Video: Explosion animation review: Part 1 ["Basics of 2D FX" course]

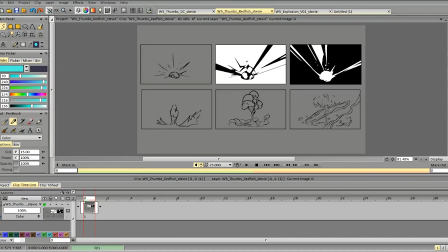Hi, Stevie! Let's break down your thumbnails and animations.
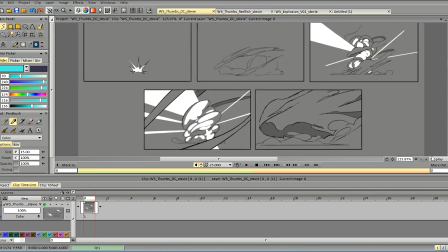So, let's start with this one. The thumbnail looks quite good.
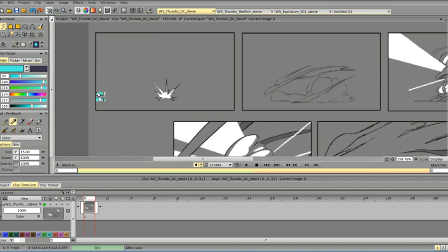There are a few points I would address. Probably the symmetry in this thing. we can make it more interesting by adding some variety and contrast and not making everything
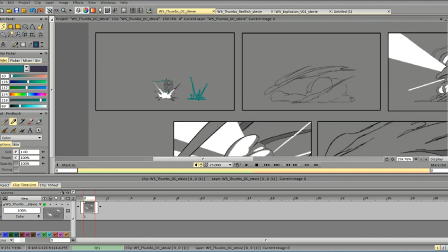exactly the same size and length as you can see here
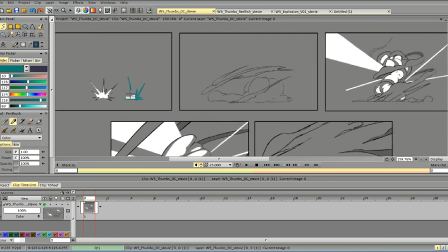and balance it out some in some way so
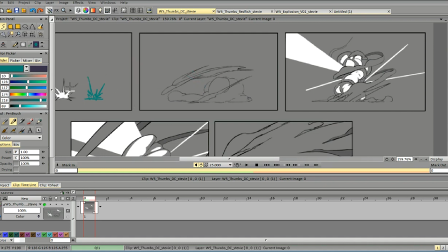I guess the transition from this stage to this stage is not very clear so
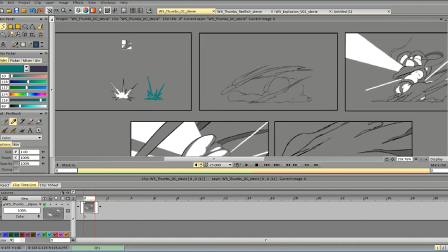we probably need another frame to clarify what's happening here and how we can transition from this flash to this kind of train or whatever
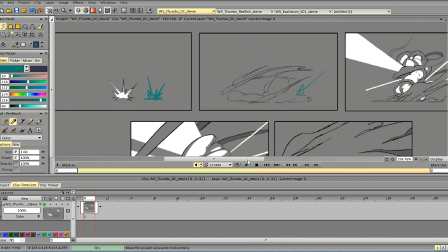the scene is and some kind of smoke clouds,
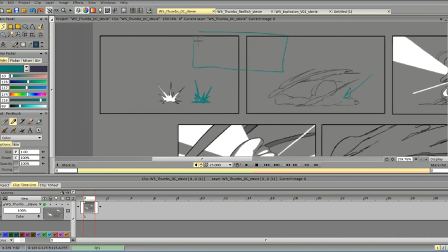so guess we would probably add another frame there just to clarify the motion and the transition.
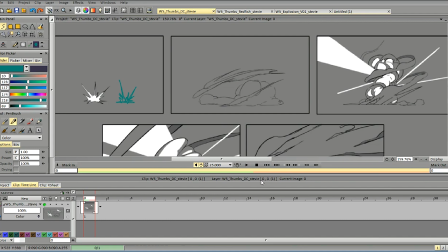As it is now it seems a little bit unclear, especially when this scene tightens up and swirls at the next frame and to
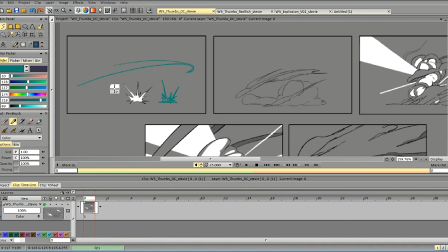get that in motion we probably need to make it broader here and appear
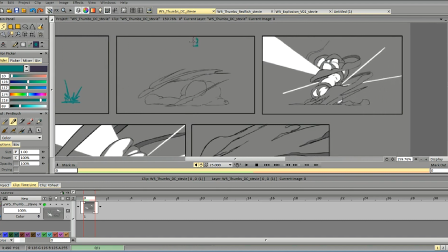from somewhere and that's not clear from these two frames alone. So talking about these white things I love the overall shape maybe we can make it
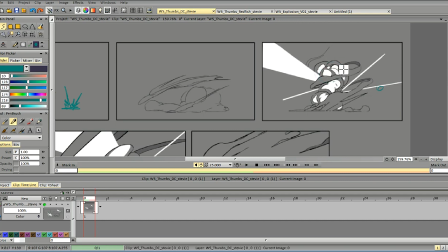even more stylized in a sense because these masses are a bit too similar. We probably can add a little bit more direction to the smoke and be a little bit more volume.
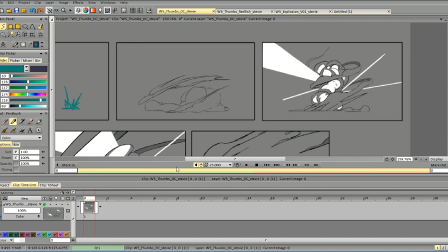And talking about the white rays, talking about composition, this part doesn't really fits the overall motion pattern of the animation and talking about white rays
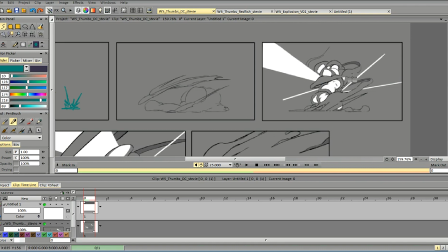I would probably think more about the direction and the form of these rays as now the position of this rays is a little bit misleading
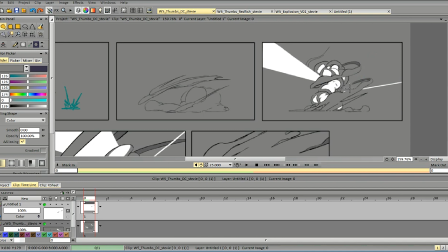maybe or maybe just compositionally unbalanced. I would probably do something like that. So get a ray from here, give it a ray from there.
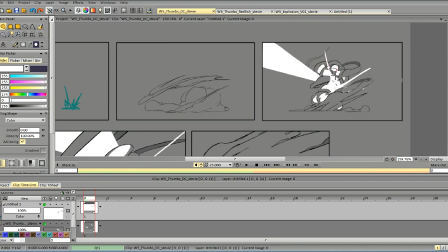To add more volume, something like that. In a different angle, we can vary the width and the length of this race.
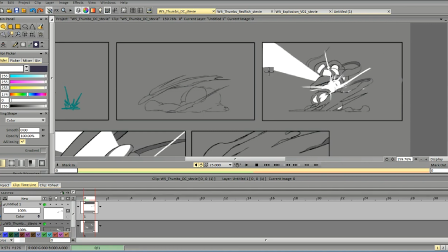and it would probably look like this so it depends on the style but I guess we need more balance in the overall composition and to really make it shine